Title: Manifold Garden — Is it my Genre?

So in the editing, he's saying it's a cause and effect scenario that might not make perfect
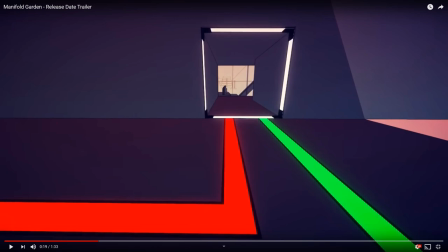[8:20]
sense but watch when he goes forward into this doorway and then turns left
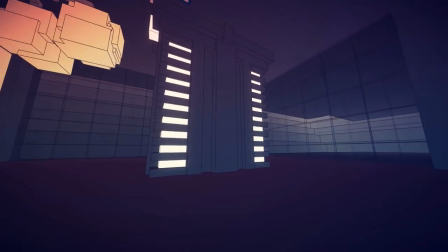[8:25]
turns left and now he's in a completely unrelated room this room is not related in game but it helps to introduce the concept of these non Euclidean doorways that that are very transparent from when you're going to be going from one scene to the next watch this gateway.
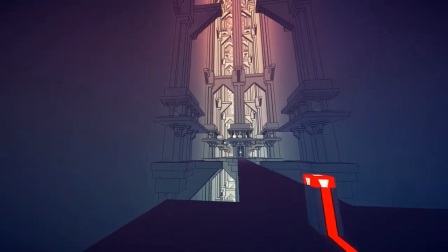[8:47]
He walks round through the gateway and goes off the ledge into a repeating staircase. This is masterful trailer design. Also showcases the way that you can move through the game.
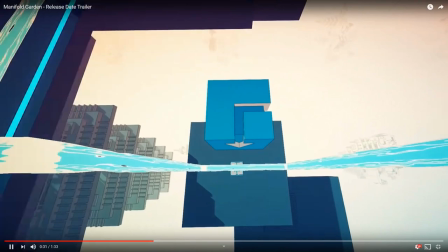[9:03]
Now this shot transitions to another gravity falling moment where you're grabbing a seed. They're called seeds. Actually the game doesn't have an overt name for them, but the cubes are essentially seeds.
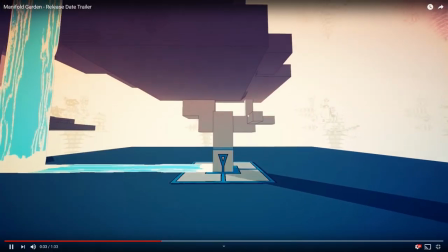[9:17]
You put that seed into a watered soil spot and it brings forth a tree establishing the concept of the gardening in the title. You're not really gardening gardening, but it's all a metaphor and a voxel puzzle.
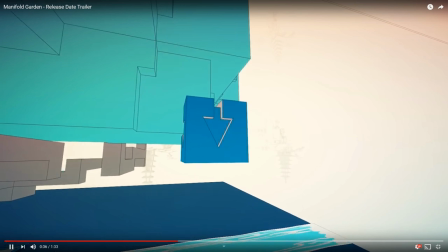[9:35]
So once he plants the seed, the tree of course, grows another seed. You can pick up that seed and then put it into a well, which opens up the doorway.
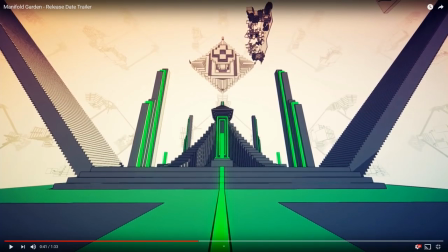[9:43]
Again, cause and effect. And the reason why, when I first showed this introducing shot, I said that this is a genre-defining shot. And the reason why is because when you put the cause, the seed, into the well, it causes the green to light up and creates that
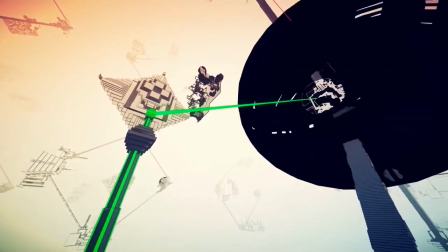[10:01]
beacon that links to another object and that causes an after effect. This is the most powerful way that you can establish a puzzle genre in a trailer is by showing the cause and the effect of all those choices coming together.
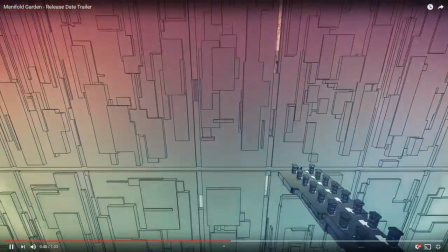[10:19]
Now after that we have another shot. This doesn't really establish anything about the core puzzle but it reinforces the elements of gravity and the infinite hallway setting.
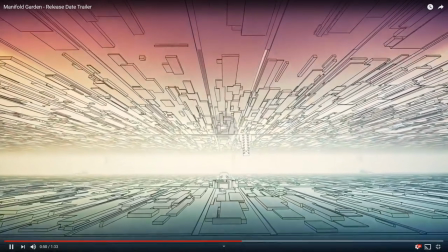[10:30]
Very, very smart shot.
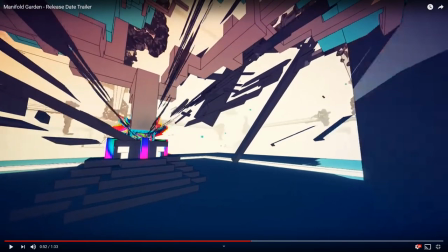[10:33]
Now this is where, I'm not going to explain too much, but I will say that you put forth a new creation.
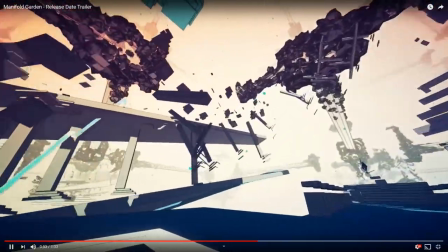[10:42]
And that's what you're seeing here is the generation of a new world. It's very important to the narrative and very helpful to inform the structure of the game as what am I working towards? What is my goal here? And that's what that shot's about. It's about working towards a framing goal. So you are moving forward. This actually establishes the genre of the structure of the game as opposed to, say, a match three game where you're going to jump to a different level and pick that level from a level selection. This says, no, you are end capping a chain of linking associations and something beautiful happens at more or less the chapter points.
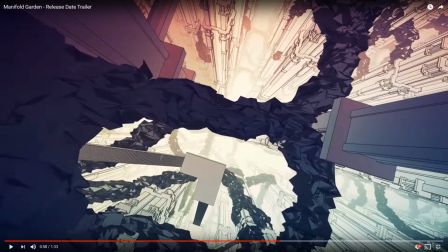[11:27]
Again, here's a different shot where Derek is falling and through association it links to a different shot.
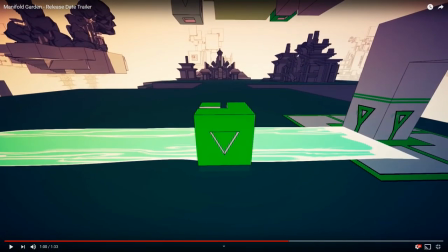[11:34]
He goes into Black Fog and looks up and now he's establishing a different mechanic in the game. Now you're not going to remember this mechanic as you first finish the trailer but it's a very important concept that comes in about the second act of the game. Suddenly the seeds have a new layer of depth to them where they're redirecting
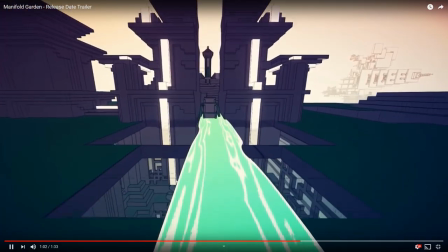[11:53]
a waterfall and he's activating a hydro plant with the water. This is not going to sink in, but it implies variety of mechanics and variety of depth.